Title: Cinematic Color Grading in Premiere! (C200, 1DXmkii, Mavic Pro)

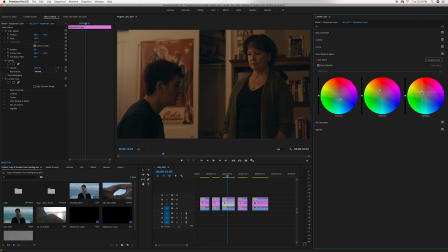[8:20]
So I'm gonna make it the highlights a little more orangey. Just making some basic corrections here. Adding a little more shadows to darken it up.
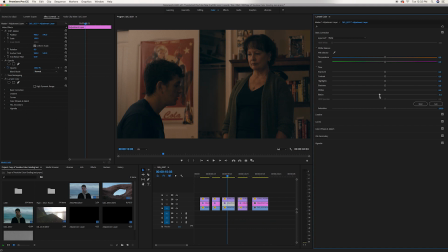[8:39]
Give it a little more black to make it a little more punchy and contrasty. Yeah, don't know what to do with the highlights there. Just gonna leave them alone. Cool it down a little bit. It's looking a little orange. Maybe not. Add a little more saturation because it felt a little flat.
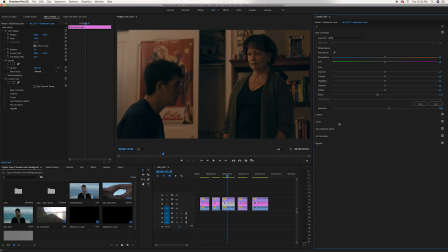And looks like we're taking down a little bit of greens and more of the yellows.
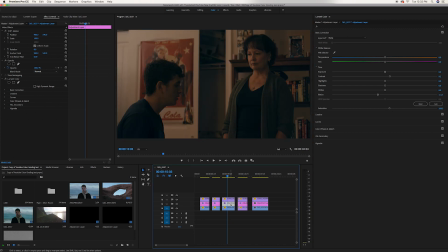[9:13]
A little more contrast. It's looking great. And I think it's time that we add a little bit of LUT action. That same Menrope LUT. That's a little too intense, so we're gonna dial it back. And just a little bit to give it that extra bit of punch.
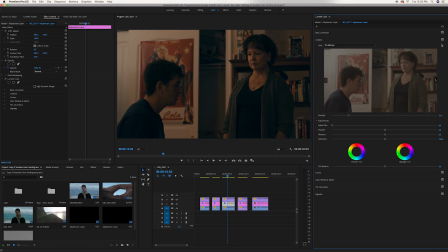[9:32]
That's what that's doing. So I'm thinking that looks pretty good. Before, after. Next up, we have some drone footage.
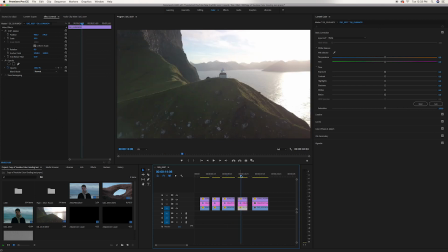[9:44]
This is taken in the Faroe Islands with the DJI Mavic Pro, and this is a flat image. So just like every other clip, it's gonna take away that grain. So just like any other clip that we've been coloring thus far.
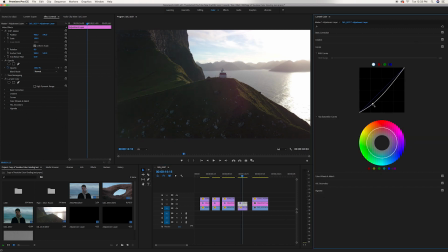[9:57]
We're gonna start with the curves, bring down the shadows. And I don't wanna bring up the highlights too much because the highlights are a little blown out. So I actually think I end up taking those down significantly, which I'm doing now. And I think I even do more later on. Darkening it up with some shadows, making it a little more punchy.
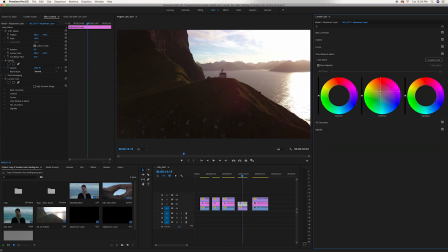[10:19]
Same thing with the color wheels. We're gonna add orange into the midtones and throw some blue into the shadows. There we go, that's what the color wheels are doing right there.
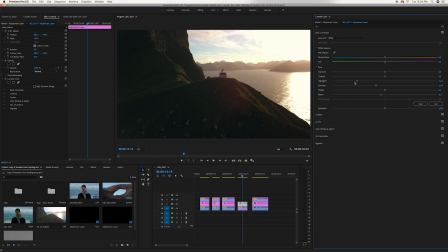[10:34]
And I think we're gonna come back up and darken it up and even probably take down those highlights a little bit more. Those are shadows, there's the highlights. It's looking better.
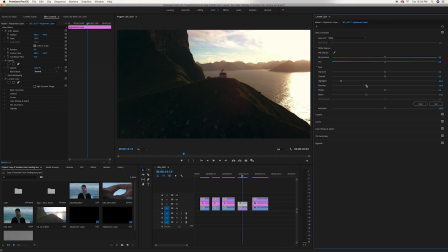[10:47]
Revealing more of that background. Cool, so that's looking pretty good so far. We're seeing blues in the skies, greens, oranges. We got everything going.
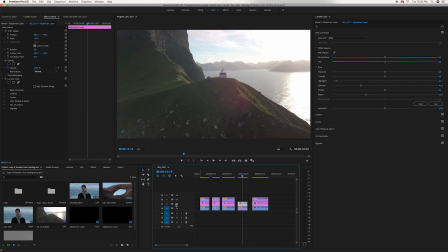[11:00]
That's before and after. It's looking pretty solid. Then we're gonna add our LUT now.
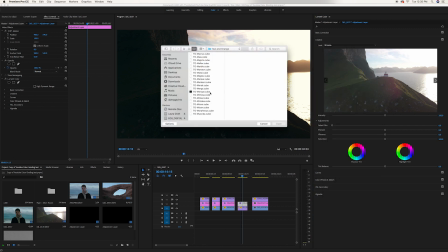[11:06]
Same membrane LUT that we've been using. That's even looking pretty good at that intensity, but I'm gonna dial it back a little bit.
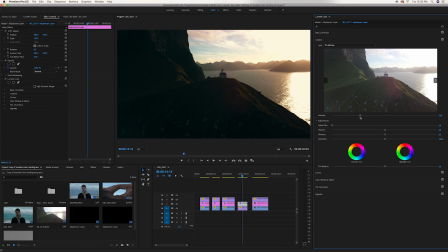[11:15]
There we go. It's looking like a nice, rich image that we have going on here. Yeah, that's before and then after. Play that back and forth a little bit for you.
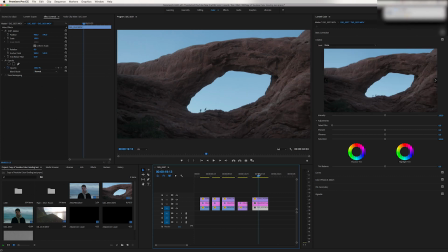[11:27]
All right, so now on to our last clip. This was taken on my Canon 1DX Mark II.
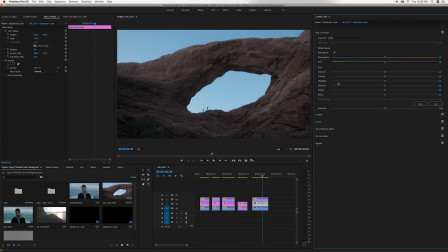[11:33]
What we're gonna wanna do is come into the curves,
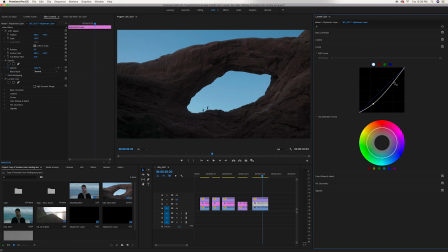[11:37]
darken up those shadows, not bring up the highlights too much because I wanted to have like a more of a nighttime feel to it.
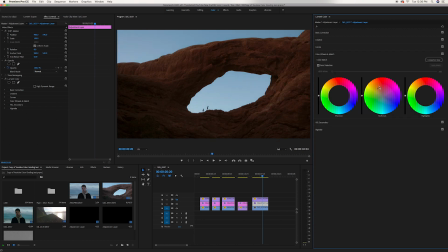[11:46]
Put some orange into midtones, bring out some of that color in the rock of the arch. Then we're gonna add blues in the shadow. Just kind of mirroring what we did with the midtones in the shadows.
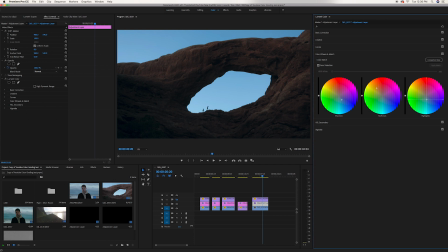[12:05]
Add some blues in the highlights because it was getting to be blue hour and I want that light to be blue. Maybe add a little more orange into the midtones, create a little more contrast in the image via color. Bring the exposure down because I want it to feel more night-like. Bring the highlights down.
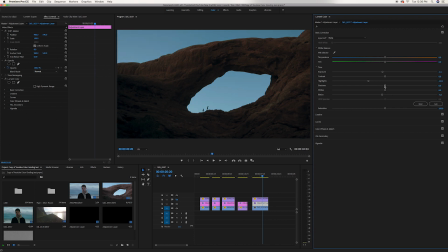[12:25]
Give it some punch, give it some mood in the shadows.